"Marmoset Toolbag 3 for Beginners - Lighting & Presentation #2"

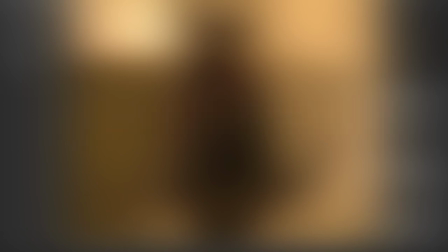Hey guys, I'm Joe from Armaset and this is Getting to Know Toolbag 3.
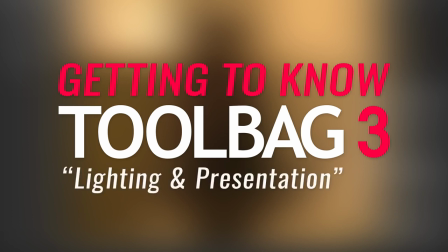In this episode, I'll cover portrait lighting as well as camera and post effect techniques.
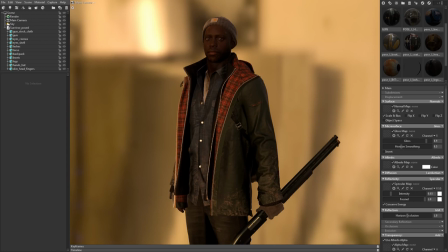I've got this great character model here, but my lighting and presentation is really letting him down. So let's set up a scene that does him justice.
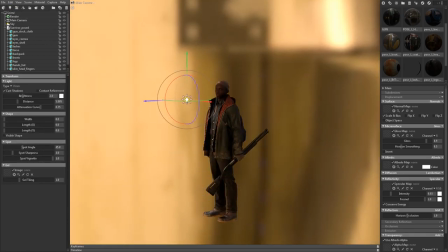I'll start by adding an OmniLight and moving it to the top and to the left of his head.
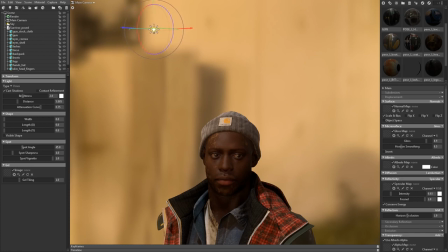This will act as my key light or my primary light source. I'll use the skylight as a fill light to control the ambient lighting.
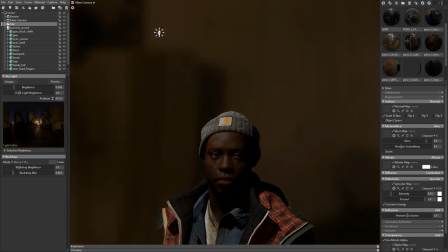To get more contrast in my lighting and shadows, I'll turn the skylight intensity down and the keylight intensity up.
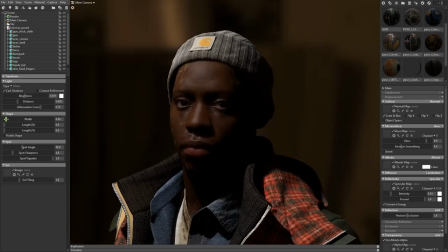I'll adjust the light width setting to get softer shadows. This can also help to reduce artifacts with the shadow map system.
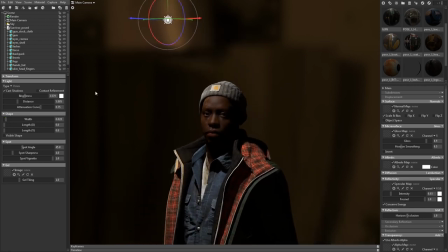Now I'll add another omni light.
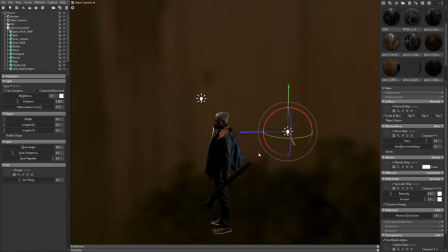This one will act as a rim light, which is typically a light source placed behind your character to highlight the silhouette.
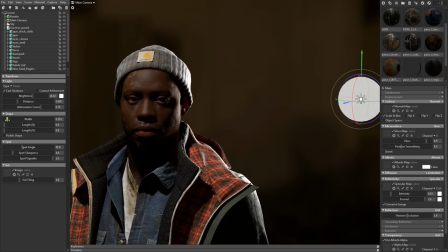I'll crank up the intensity of the light here to give a nice contrast to the lighting and then I'll
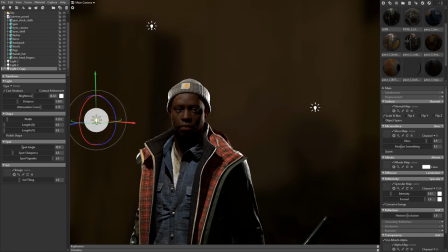hit the duplicate button to clone this light and move it to the other side of the face for a similar effect.
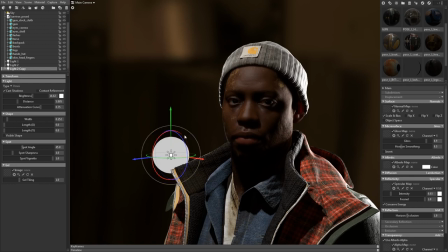Ctrl D will duplicate objects as well. I'm pretty happy with my lighting now but the background could be better. So let's load a custom background image. To do that go to the scene menu and add a backdrop item.
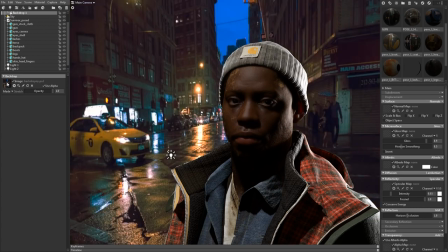This guy has always wanted to travel so let's send them to New York.
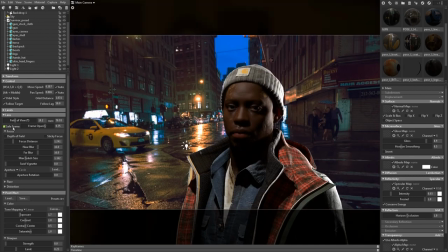Another very useful feature we've added is the save frame option which can be found in the camera properties.
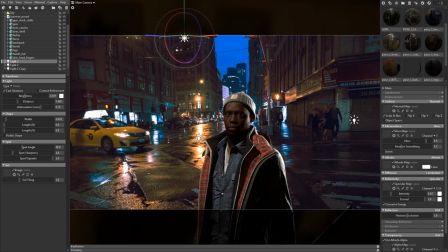Save frame makes it much easier to frame your camera by showing you a clear preview of the render area.
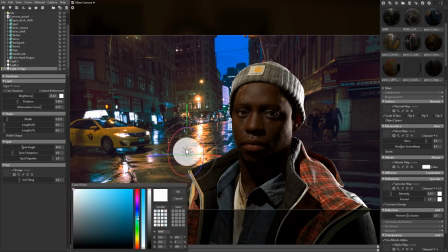Now that we have a good idea of what our final shot is going to look like let's tweak the lights a little bit more and pull in some of the colors from the background image.
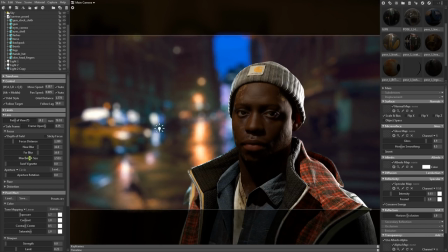To tie it all together I'll go back to the camera and turn on depth of field, zoom in a little bit and and then middle mouse click to reset the focus point.
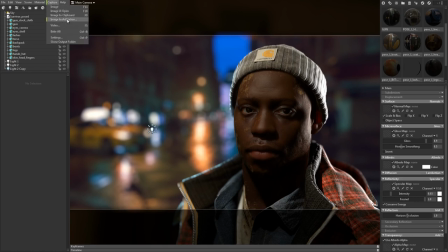I'm pretty happy with this fellow now. So let's take a look at another exciting new feature. If you go to the capture menu, you can upload directly to ArtStation.
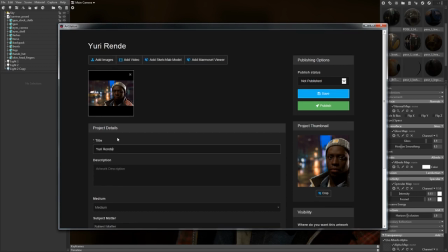This is really straightforward. Just create a project, or add your render to an existing project, enter the pertinent information, and publish.
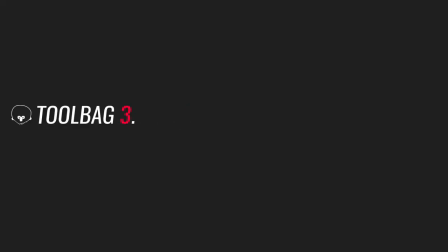That wraps up this episode of Getting to Know Toolbag 3. Be sure to check out our website for more tutorials and information about our products.